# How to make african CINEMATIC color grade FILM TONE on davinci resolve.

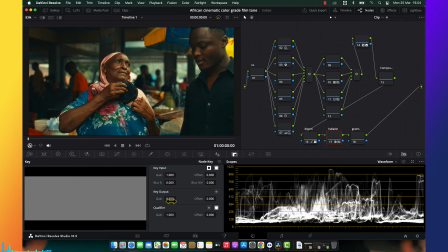The reason why I do reduce intensity because I want a very less of effect.
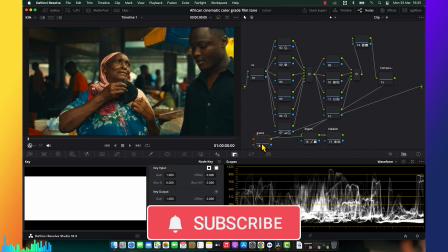So the last thing that I'm going to do to finish the rest of our today to creating
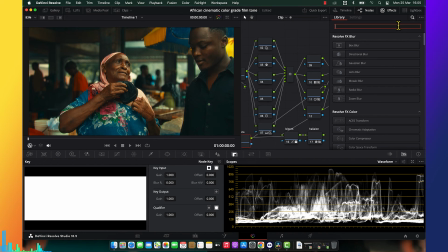pure cinematic grading is a DCTR preset. So as I told you, I have so many presets, not so much like other people. The other people, they have they packet, but mine's are really awesome.
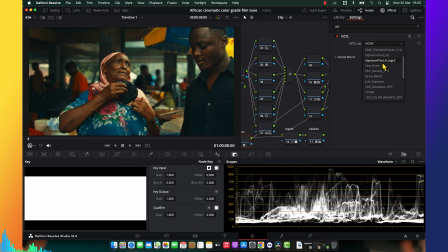This is a few of them, but it's a really good DCTR. So I'm going to start with the film grain.
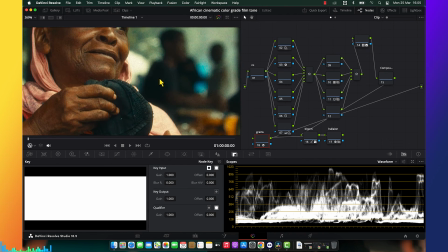So this is give us some texture to the picture, and it makes the picture look cinematic.
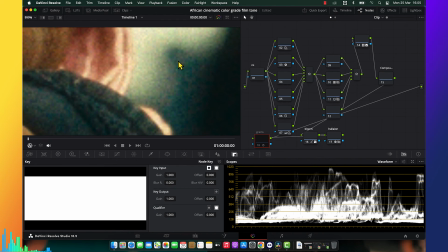Look at the grains, look at before, look at after. It give us some very look this cinematic.
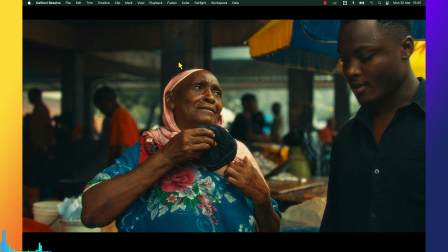It's very look filmic. Look at before, look at after. Now let's do a review over this grade, where we from until now.
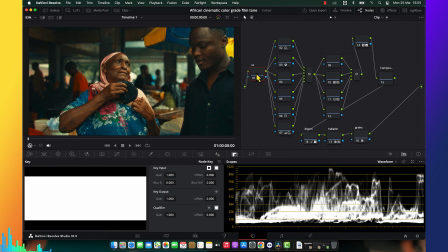The last one is about doing a noise reduction, so they're not necessary for me to do noise reduction for the sake of a tutorial, and for the sake of my PC it's too small about it.
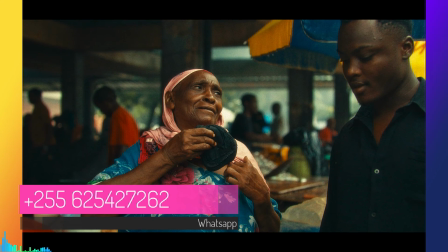All right, this is after productions. Let me bypass everything and start from scratch.
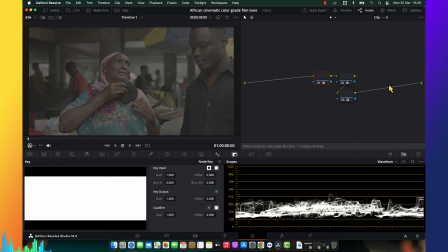This is what I'm going to inside of it, and this is all right. So let me also bypass this and go back, bypass and go in. All right, this is car space transformation.
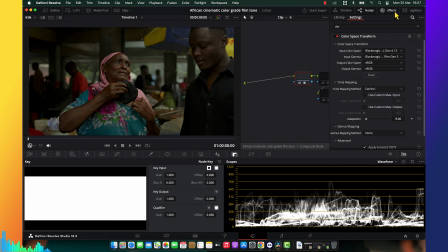I convert the footage from a Blackmagic Car Senses to output display,
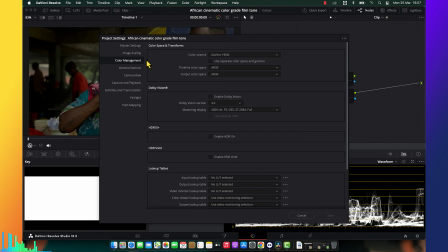which was sRGB instead of Break 79, and this is my output.
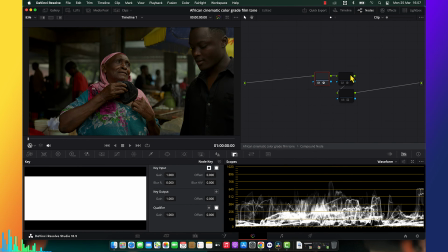If you can see to my settings, it looked like this. And then another thing is film Xenon film. So that's the kind of footage looks a Break 79, and then this is a film codec. So another thing that I did is I did contrast.
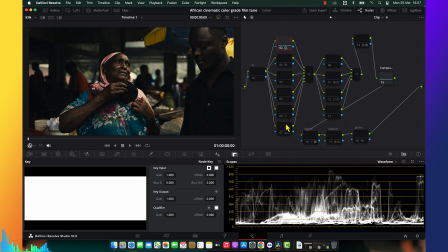I just did the contrast to put the contrast. Another thing that I did is just I balance my exposure,
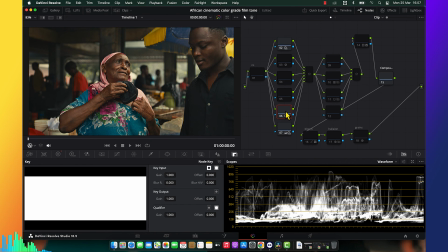and then I also do a cleaning my shadow by using shadow, and also I used this HDR, contrast pop, to make the picture look bold and strong. And then another thing is I apply my LUTs, and my LUTs is give me like this.
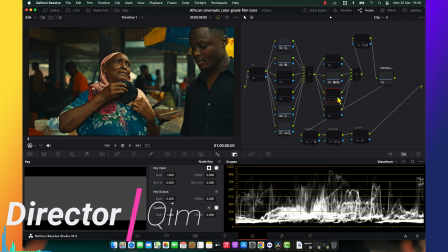Look, it's very beautiful, but I was like, let me push more further my picture, and this is what I've done. It's like I did a splitting a little bit because the picture was a little bit of yellow, so that was decided to pull it the green side because this is what I want us to have to my product.
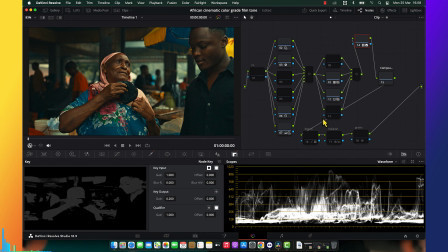And then I did my skin tone LUTs. It's give me the chocolate and dark skin tone for the skin.
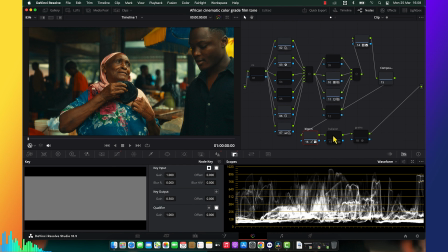And then also I used minced to make a blue, and then I used halations, and the last was grains.
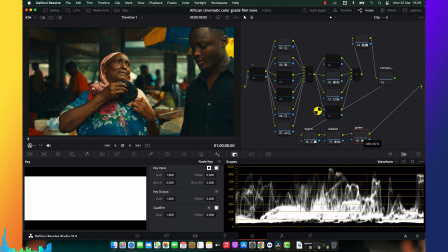This is only the nodes that I used. I left other node which wasn't not as necessary, but it was necessary. Sometimes I used here to do a saturation, and sometimes I use here to do a white balance, but there's no option of doing me something at the meantime.
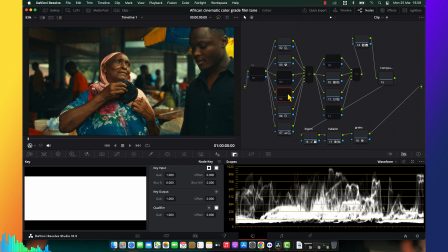I already get what I wanted, and this is what I wanted. Thanks very much for watching this video. This is Director Kim. I hope you really enjoyed the video. The video was awesome. One of the greatest tutorial that I made. Even myself, I'm happy today that I made this tutorial, and I promise I'm going to come with the biggest tutorial. Trust me, ever and ever. I'm always coming with a big thing. You stay tuned. See you on next tutorial.